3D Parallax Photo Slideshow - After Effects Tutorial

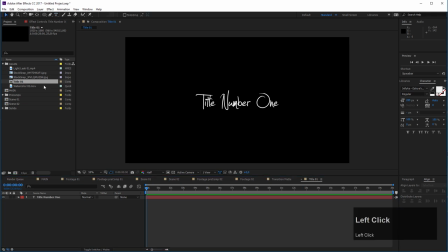[37:02]
And what I want to do now, I want to create a little backdrop here with my watercolor element that is also included in the download. So let's drag this in and you see this is just a small animation of a watercolor stain here animating on.
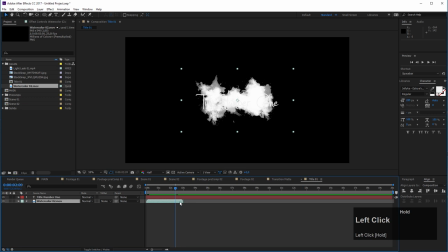[37:16]
So first of all, what we want to do, that this doesn't appear after 3 seconds, we want to apply a time remapping effect.
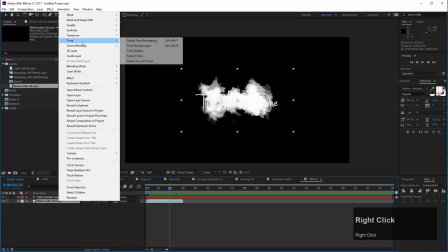[37:24]
So right click on the layer and choose time remapping, enable time remapping,
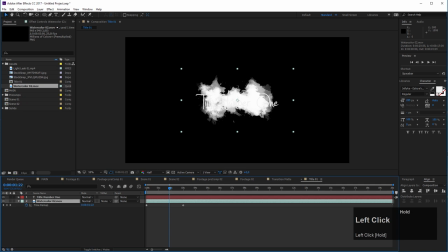[37:28]
and then just drag it out to the end and then it should stay on, and this is quite good. Now we can apply a fill effect to this layer here. So let's apply a fill effect
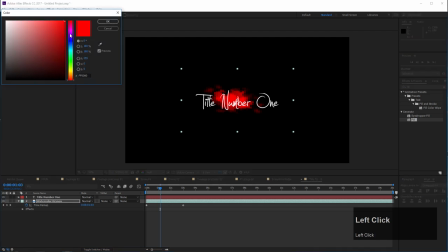[37:43]
and give it a nice color, maybe something like, I don't know, something like that.
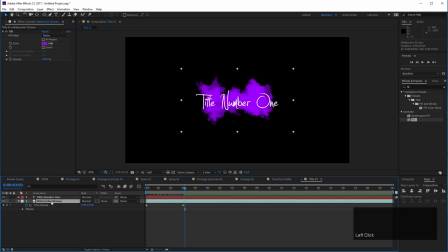[37:50]
Quite good. Now I will duplicate this, or first of all scale it up a bit because it's a little bit too small, like so. And I just disable this constraint proportions and make it a little bit narrow like this and duplicate it. And now let's scale this and make this a little bit different, like so.
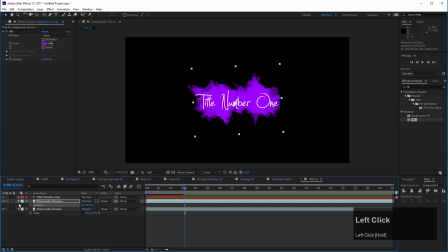[38:11]
Rotate it a bit to create a bit of a variation here and change the color to maybe something like a nice,
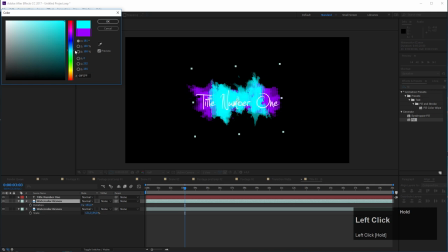[38:19]
this tone here looks quite good.
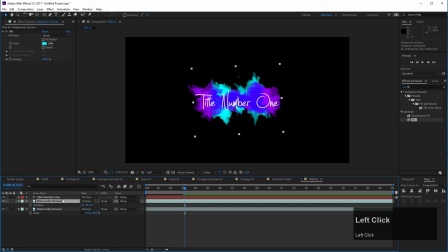[38:22]
And we can change this to overlay so the colors mix nicely, and maybe also just decrease the opacity here a bit. Just decrease the opacity here a bit, something like this, to create a nice backdrop here.
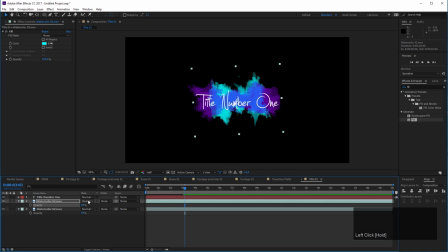[38:42]
Like so, looks quite good. Or let's see, what can we take here? No, soft light. Yeah, soft light looks quite good as well. Let's take soft light and like this a bit more.
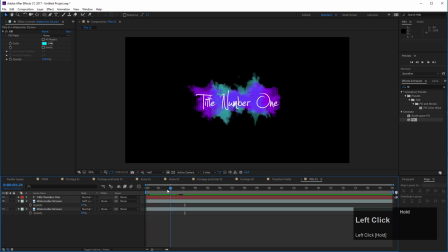[38:59]
Okay, now let's create a quick animation here. You see that these watercolor stains are animating on, and actually they are animating on quite slow. This nearly lasts 2 seconds, so this is definitely too slow. So let's select these layers, press U on the keyboard, and let's use our time remapping to speed this up.
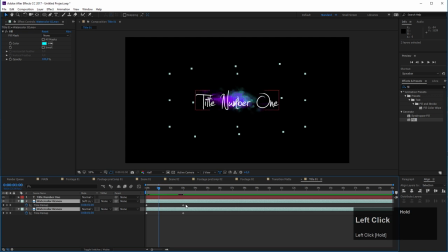[39:17]
So I want this to animate on within, yeah, 1 second. So drag these keyframes in here to make this a little bit faster. Like so, this looks nice. And now I will apply a simple text preset, text animation preset to my title.
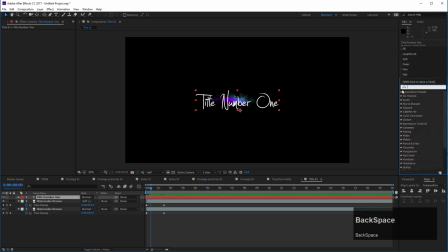[39:32]
So let's come into my effects and presets panel here. Let's enter the animation presets and text presets. And in this case, I want to use one of the blurs and it's called evaporate. So let's select the text layer and let's
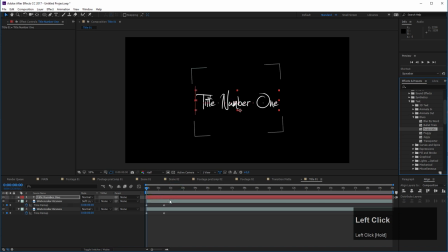[39:49]
add the evaporate preset, and you see what this does is it evaporates the text. But if we press U now and select these keyframes and come to animation, keyframe assistant, and time reverse keyframe, then we have this nice build-up animation going on.
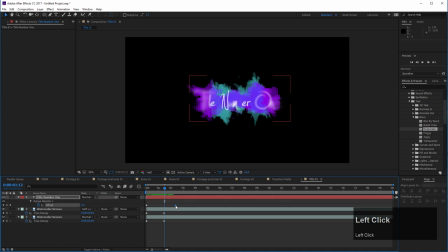[40:07]
Actually, it's a little bit too slow too, so let's bring this in here a bit, like so. Now you see this is building up and this is coming in quite nicely. So we created a really, really quick but nice title animation.
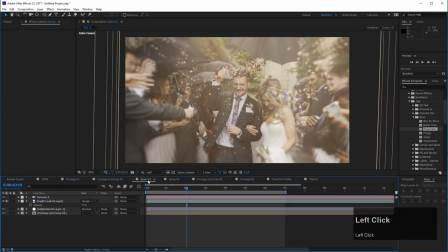[40:21]
Now let's go to scene number one and let's add our title in here and drag it beneath our light leak here. Make it 3D, this layer. And now we have to position it. So let's see the position here.
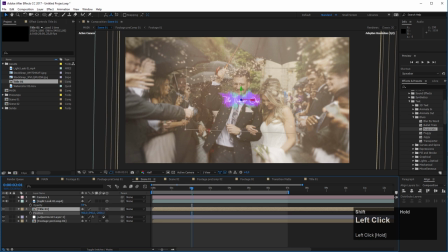[40:39]
Let's see, maybe I position it at about... how far are we traveling here?
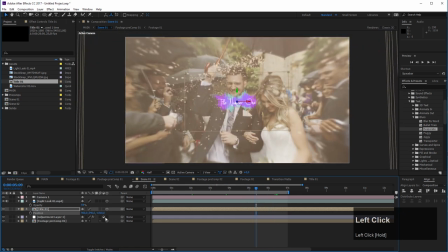[40:44]
Like this. Okay, so about minus 2000 maybe. Scale it up a bit and position it a little bit better. Something like that. Now I rotate it a bit to add a bit more depth here.
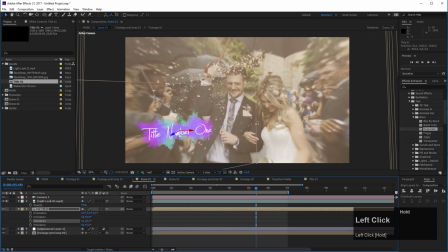[41:03]
Like so.
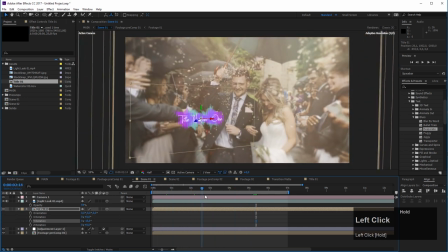[41:08]
And actually I think that it is a little bit...